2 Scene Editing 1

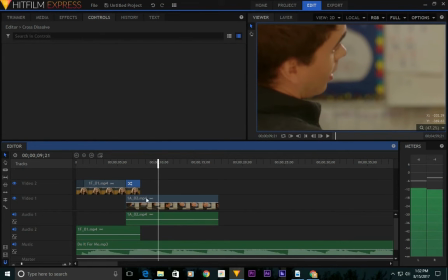749s
alright, so there,
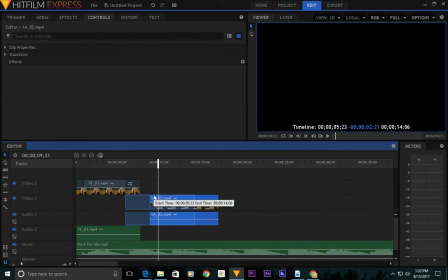753s
definitely think we're staying on max too long, so I'm going to come to this point and see what that looks like.
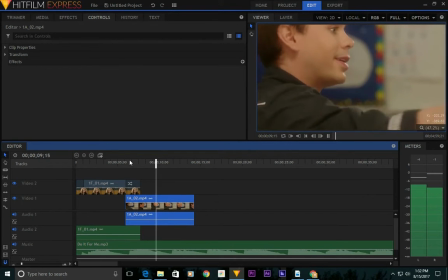761s
Yeah, because we see him being revealed.
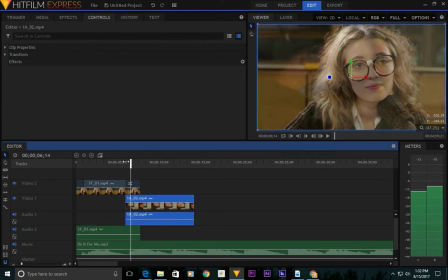763s
The reason I like that is, like, to the audience right now, we're revealing Max.
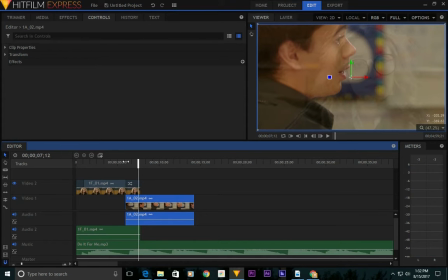772s
We're revealing what Max looks like as he turns to the side. So I don't want to start with him already turned to the side. I want to see the back of his head first and then reveal Max to the audience.
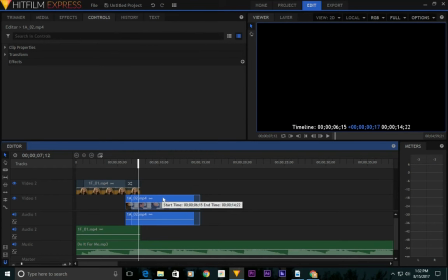783s
That's kind of my thought process behind this. Let's give just a little bit more.
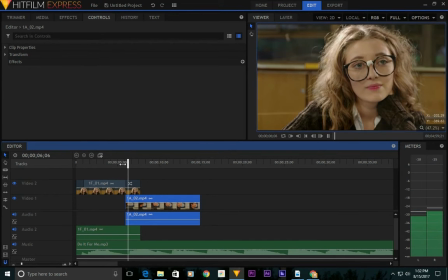788s
See what this looks like. There we go.
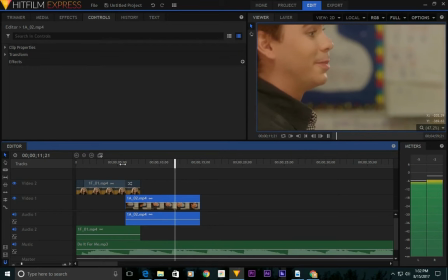Alright. Now, see when his eyes look up? That is when I want to come out of it.
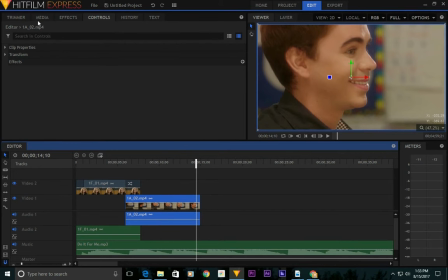809s
So, let's see. I want to come back to, what do I have, 1F01?
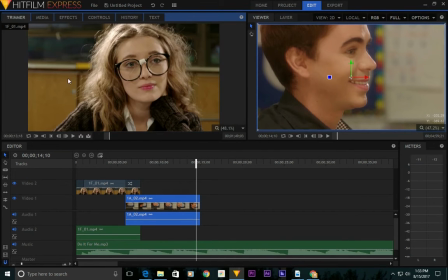824s
What do I have next here? Okay, I like that we're still pushing in on her, but here I'm going to come back to her
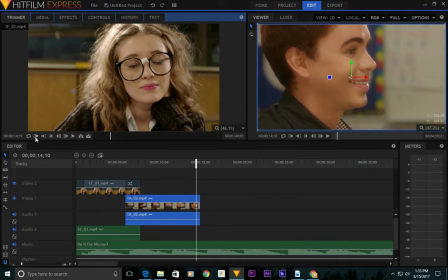842s
when her eyes are closed so that we can see like she's daydreaming about Max here. So, how far do I want to go?
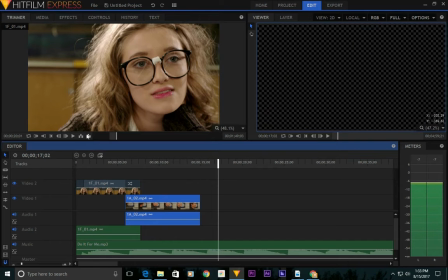856s
Let's set that as my out point. Just guessing here, we'll make adjustments obviously.
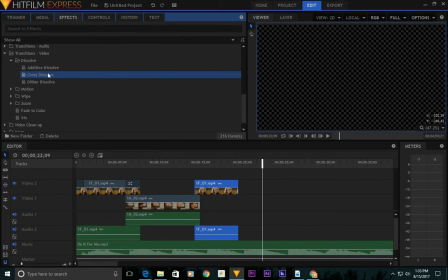863s
And I'll bring my cross dissolve right here. Alright, now let's see.
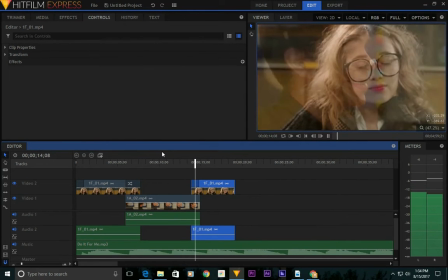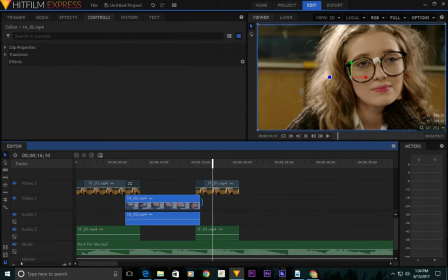876s
I didn't get to see Max's eyes open. Alright, out of curiosity, what would that look like without our cross dissolve?
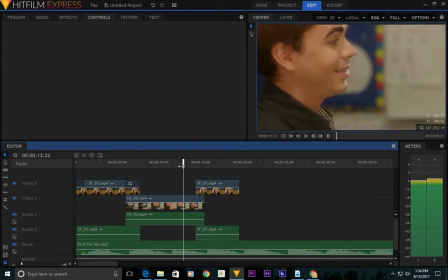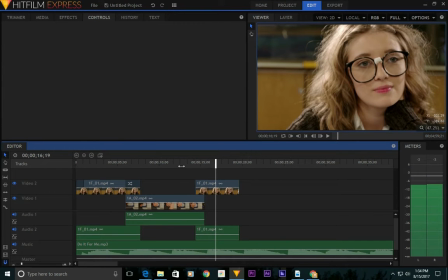think we need to keep our dissolve in.
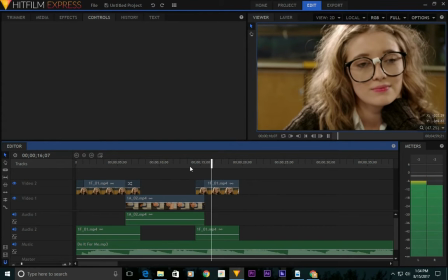All right. Now, let's cut to, what does this look like?
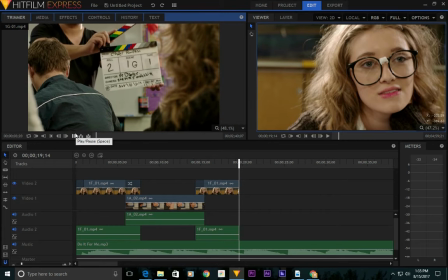927s Roll sound. Sounds rolling. Scene 1 G, take 1. Mark it.
Wonder what accent that is.
Scene 1, G, take 1.
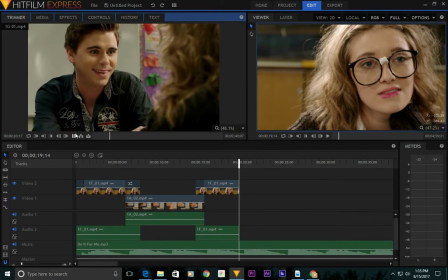943s Cinder? Hi, Max. Hey. Thank you so much for helping me out with that paper.
Okay. I thought maybe it'd be nice to have a couple seconds of her obviously staring at him where they were both in the shot,
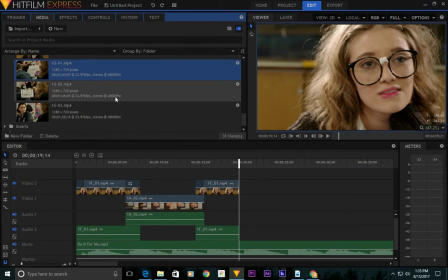957s
but I don't think that's what that section is. So, we're left with B and C. What does C look like?
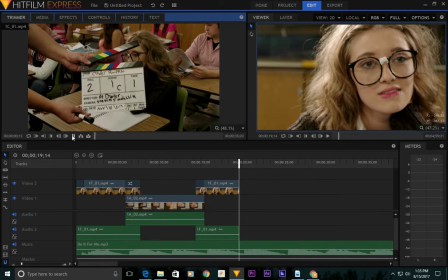970s Roll sound. Sounds rolling. Scene 1 C, take 1. Mark it. Go.
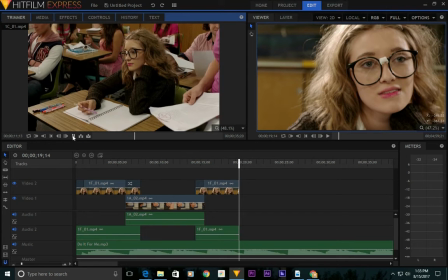981s Cinder? Cinder? Cinder Ellen James.
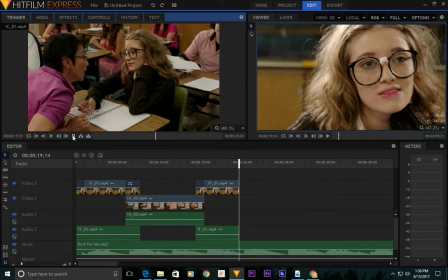986s Are you joining us for class this morning? No. Okay.
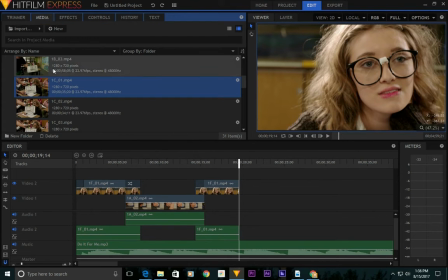993s
Now, what does this look like?